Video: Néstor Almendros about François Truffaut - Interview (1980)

Et c'est pour ça que je l'appellerais une trilogie calligraphiste. Alors, ça a son origine dans Les Deux Anglaises. Après, ça a été perfectionné dans l'histoire d'Adélage. Par exemple, l'éclairage à pétrole, l'éclairage à bougie, et qui était l'éclairage des époques anciennes, quand il n'y avait pas d'électricité, avait subi dans les vieux films
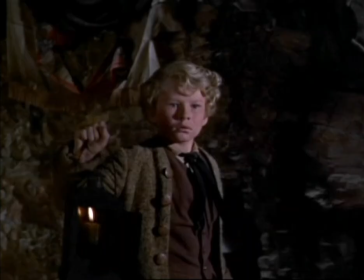[12:59]
d'époque de distorsions terribles. À cause de la manque de sensibilité de la pellicule, ça ne pouvait pas se faire.
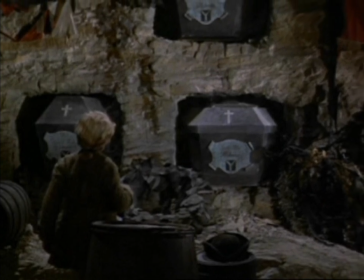[13:07]
Des gens qui portaient des torches, qui arrivaient dans des endroits qui étaient absolument éclairés, ils arrivaient avec des lampes qui ne servaient absolument à rien.
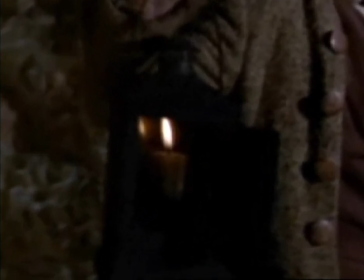[13:15]
Ces bougies, ces lampes à pétrole n'étaient que des accessoires inutiles en réalité.
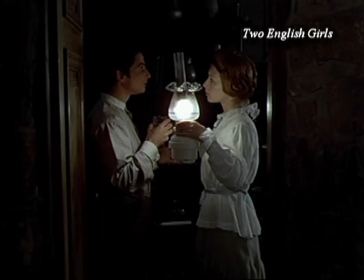[13:21]
Ils les portaient symboliques, dirais-je plutôt. Alors, avec François, on s'est appliqué à reconstruire les éclairages de l'époque, inspiré bien sûr de la peinture et de la réalité,
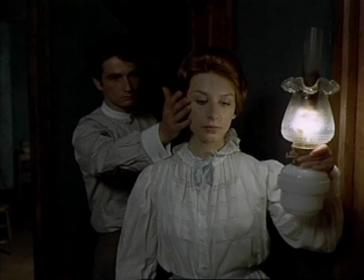[13:30]
puisqu'on a fait on a vu ce qui se passait dans la réalité en mettant quelqu'un avec une lampe à pétrole. Et alors, on a utilisé cette lumière qui effectivement vient de la bougie ou de la lampe. Et dans l'histoire d'Adélage, on est encore arrivé plus loin dans ce sens-là, parce qu'on a tenté
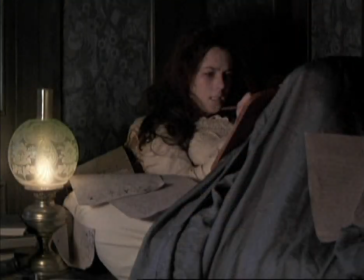[13:52]
les verres qui entourent les lampes de pétrole d'une couleur plus chaude pour imiter la lumière de la flamme. Et tous ces soucis, on a à certains moments rajouté de l'encens à l'intérieur de la lampe pour
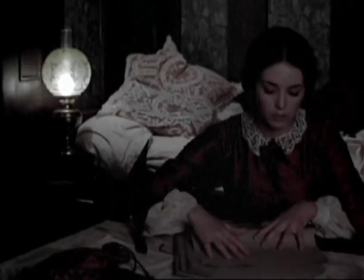[14:07]
que ça fumait et ça semblait comme une combustion mauvaise de la mèche de la lampe.
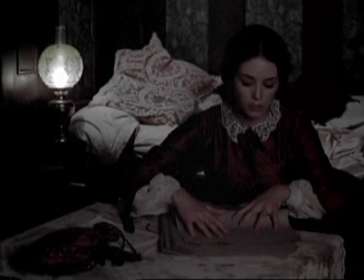[14:13]
Et tous ces soucis de perfection, d'époque, d'atmosphère lui étaient très chers. Et il a été complètement gagné par la couleur après ça. Il a compris qu'on pouvait faire de la couleur qui ne serait pas vulgaire, de mauvais goût, comme sont d'habitude les films en couleur.
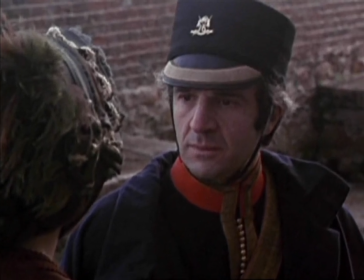[14:30]
Chaque film, on préparait, on repérait ensemble les repérages, on allait dans les lieux. J'avais mon mot à dire sur, par exemple, si on me proposait plusieurs chapelles dans la chambre verte,
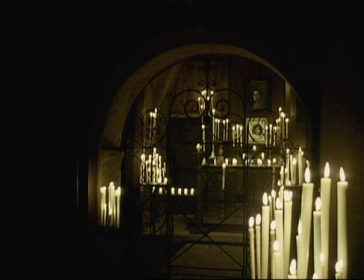[14:43]
ben je pourrais dire laquelle me semblait qui pourrait être visuellement plus utile, ou un appartement, etc. Je crois qu'il pensait que j'étais plus doué pour les films dramatiques et pour les films d'époque que pour la comédie, il pensait. Après, je crois qu'il il a compris que c'était une erreur, puisqu'on a fait L'Homme qui aimait les femmes et Vivement dimanche, beaucoup de comédies. Mais à l'époque, au début, il croyait ça, à cause de l'expérience L'enfant sauvage, l'âge, enfin des films que étaient d'époque. Ils pensaient que c'était ma spécialité.
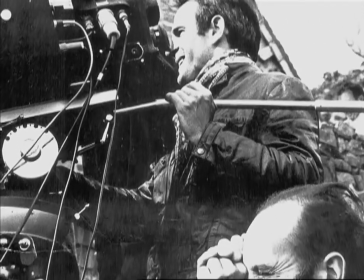[15:24]
Quand j'ai dit que François Truffaut n'était pas technique, bien sûr qu'il était technique, mais je veux dire qu'il n'était pas technique dans le sens le plus bas du mot. Il ne connaissait pas tous les objectifs, ni toutes les caméras, ni toutes les émissions photographiques. Il avait des idées générales. Il savait, par exemple, il n'aimait pas tellement les distorsions visuelles. Il voulait que ça se rapprochait de la vérité. Donc il était près de Renoir de ce côté-là. C'est curieux parce que tout en admirant beaucoup
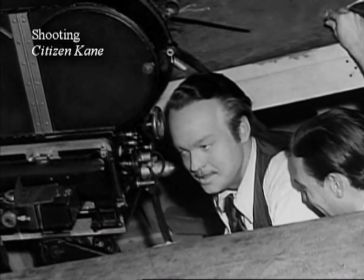[15:57]
Orson Welles, il refusait les techniques d'Orson Welles à la caméra par terre avec des grands angulaires, tout ça, il s'en servait jamais.
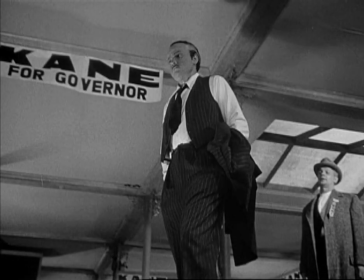[16:03]
C'est très rare qu'il utilisait des grands angulaires.
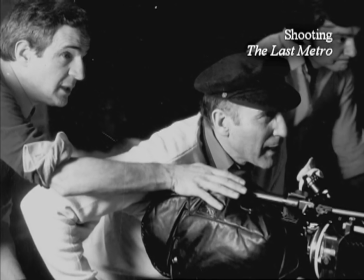[16:06]
Les plans séquences chez François, je crois que ça dérive un peu des idées de André Bazin. C'est respecter la réalité. C'est pas qu'il refusait le montage, mais il aimait beaucoup que la réalité d'une scène était contenue sans coupe. Donc c'était la caméra qui se déplace, qui va d'un endroit à l'autre et qui attrape les acteurs entrent et sortent des cadres et tout ça, ça faisait comme une séquence dans laquelle normalement un autre metteur en scène aurait fait 15 plans avec un coupant.